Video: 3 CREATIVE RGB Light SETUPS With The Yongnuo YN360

So we recently picked up these RGB lightsaber lights from Yonyo and today I'm going to show you three ways that you can use RGB lights to spice up your videos. What's going on everybody welcome back to another quick tip Tuesdays my name is Camilla for DKD21 Media. I make videos here about stepping up in production quality so if that's something that you're into consider subscribing. So RGB lights are great because they give us access to all the wavelengths of the light spectrum and more specifically the red green and blue color wheel.
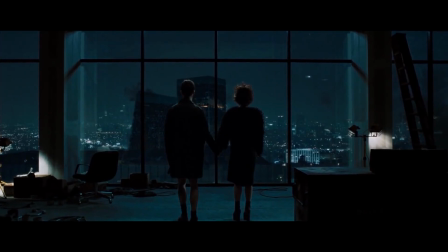So now in the filmmaking book, colour is equal to emotion. Colour is used to set the tone of a scene before an actor has even spoken or done anything. We experience a specific psychological reaction when we see different types of colours. For example, red is used to deliver anger, passion or power.
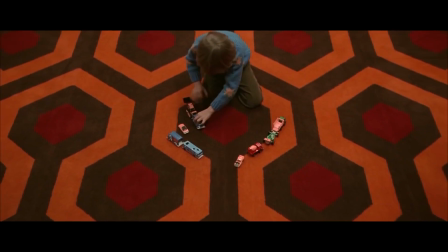If you look at the Star Wars films, you see this a lot. Orange or tungsten is used to deliver warmth, comfort, happiness, like you're at home in front of a fireplace.
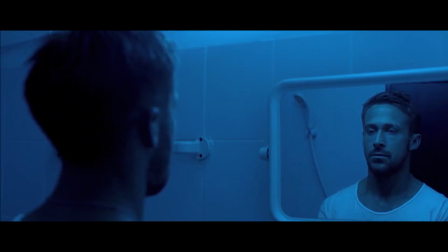And blue is associated with darkness, loneliness and sometimes calmness, depending on the context.
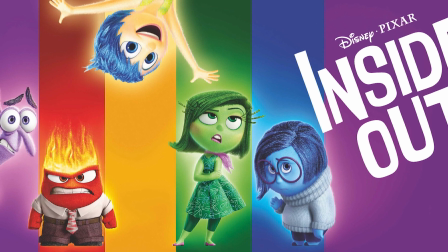This was actually very well expressed in the film Inside Out, where there were different characters that were all of a different color and each color represented a different emotion.
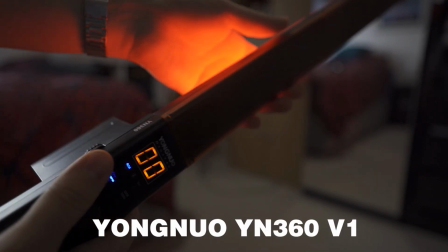So the RGB lights that we're using are the Yonuo YN360 RGB light sticks, that's a mouthful, and I cannot recommend these enough.
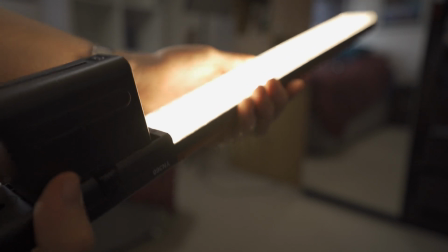These are the version 1s because the version 2s had something that made them quite impractical, but I won't get into it.
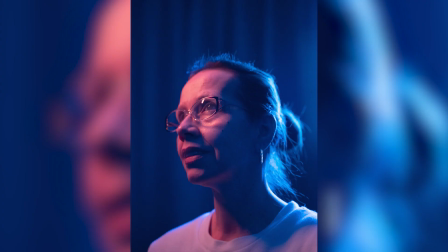If you want me to do a review of these lights, let me know in the description below. So I've been banging out photos and videos on my Instagram with these and they're actually so fun. They also helped me a lot to learn about color and light in videos. So here are three ways that you can use RGB lights to spice up your videos and make them look good. This quick tip may not be that quick after all. So number one, creating color contrast.
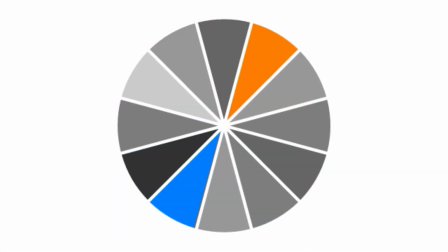So when you use complementary colors or opposite colors in the color wheel, you get what is called color contrast.
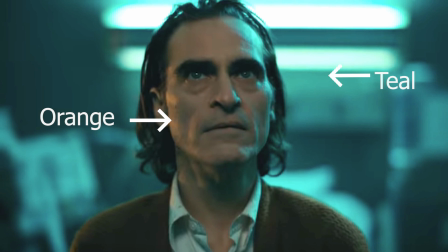And this added layer of contrast adds depth to your videos. And we all know depth to your videos makes them look nicer.
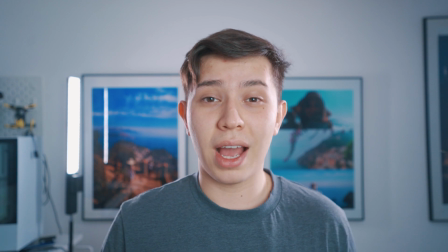Obviously subjective. So here's the current setup that we have using daylight and only daylight.
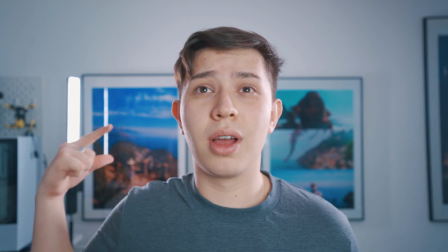We have a rim light,
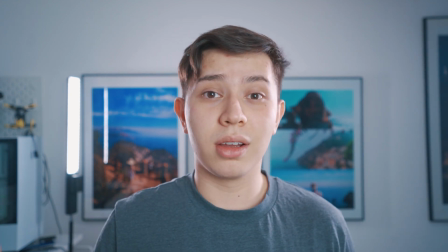we have a side kind of kicker light and we have the key light right in front of us And they're all the same color daylight and I have a clip my fingers Here's the same shot but with teal as my rim light
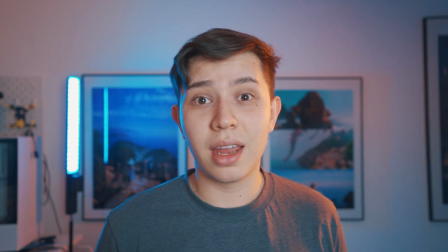We've got tungsten as my kind of kicker light and my key light is daylight So as you can see we have another layer of contrast in our image Now if you haven't guessed this is called the orange and teal look as the color scheme used a lot in blockbuster films Here are about
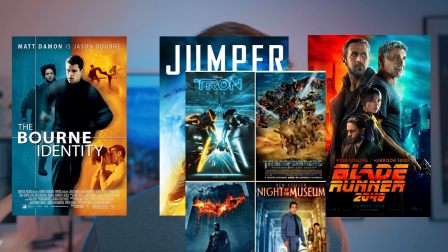a dozen movie covers that use the same exact color scheme This was also done very well in the film
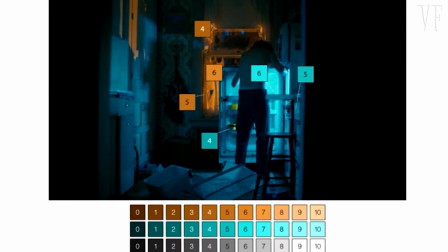Joker by Laurence Scher and I'll leave some of the stuff that he done in the description below because it's pretty cool. So yeah, using RGB lights for color contrast is very fun. It's great for photography and videography. So the second way to use RGB lights in your videos is using them as practicals. Now these are very commonly used in music videos and... Hmm...
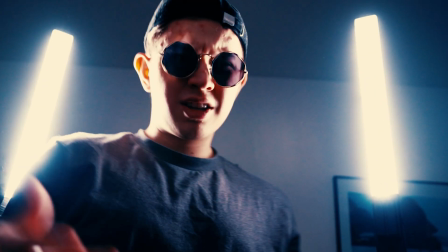Hmm... Oh, oh, yeah. Oh.
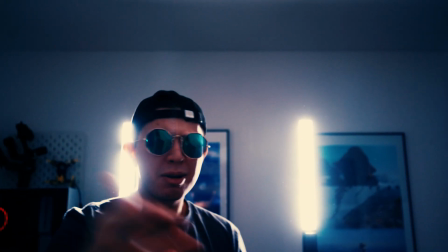Quiero desaparecer, como un mago no volver Con carro, bicicleta, una nave o cohete No me importa para donde,
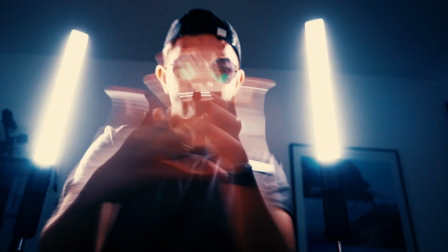con el tiempo que me ponen Yo soy como Bear Groot, sobrevivo en un bosque Me largo otro país,
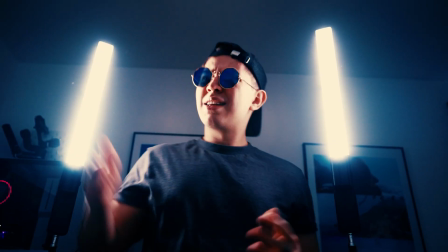de pronto voy a París No te sorprendas si me encuentras caminando en Nice Yo nací en un paradiso,
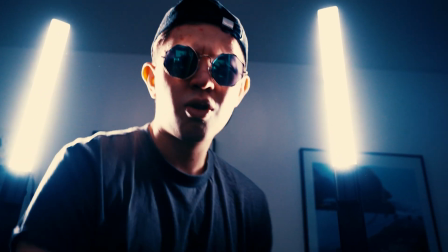ahora escupo a el piso Por ahora no violencia, otro tiro So yeah, using the most practicals is a very nice way to add some visual interest to your videos and you can also combine them
with the last tip which is to use them as color contrast. They by themselves also can be used to add depth to a shot.
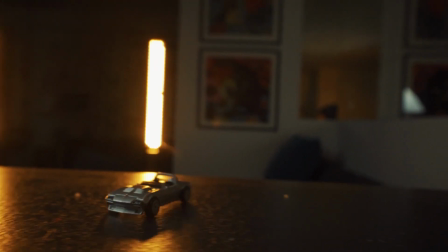For example, in this video I did for the James Matthews spin shot challenge,
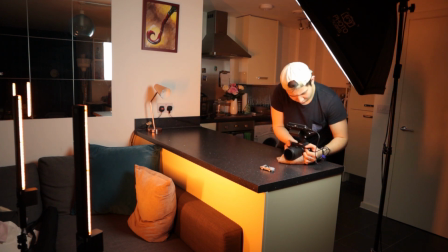I embraced these lights and put them behind the car as the car was spinning to kind of make it look like these lights were actually street lights.
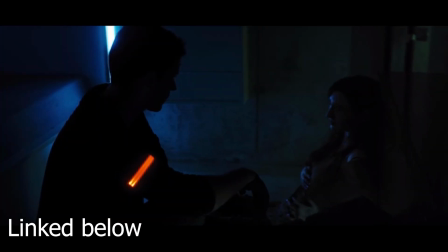I also saw this a lot in Zach Ramellon's short film Freelancer and you can see that he uses a tealish blue practical light. It kind of gives like a very futuristic-y look to them. And the third and final way to use RGB lights in your videos is to use them to supplement organic lighting. Now I don't know if organic is the right term for this.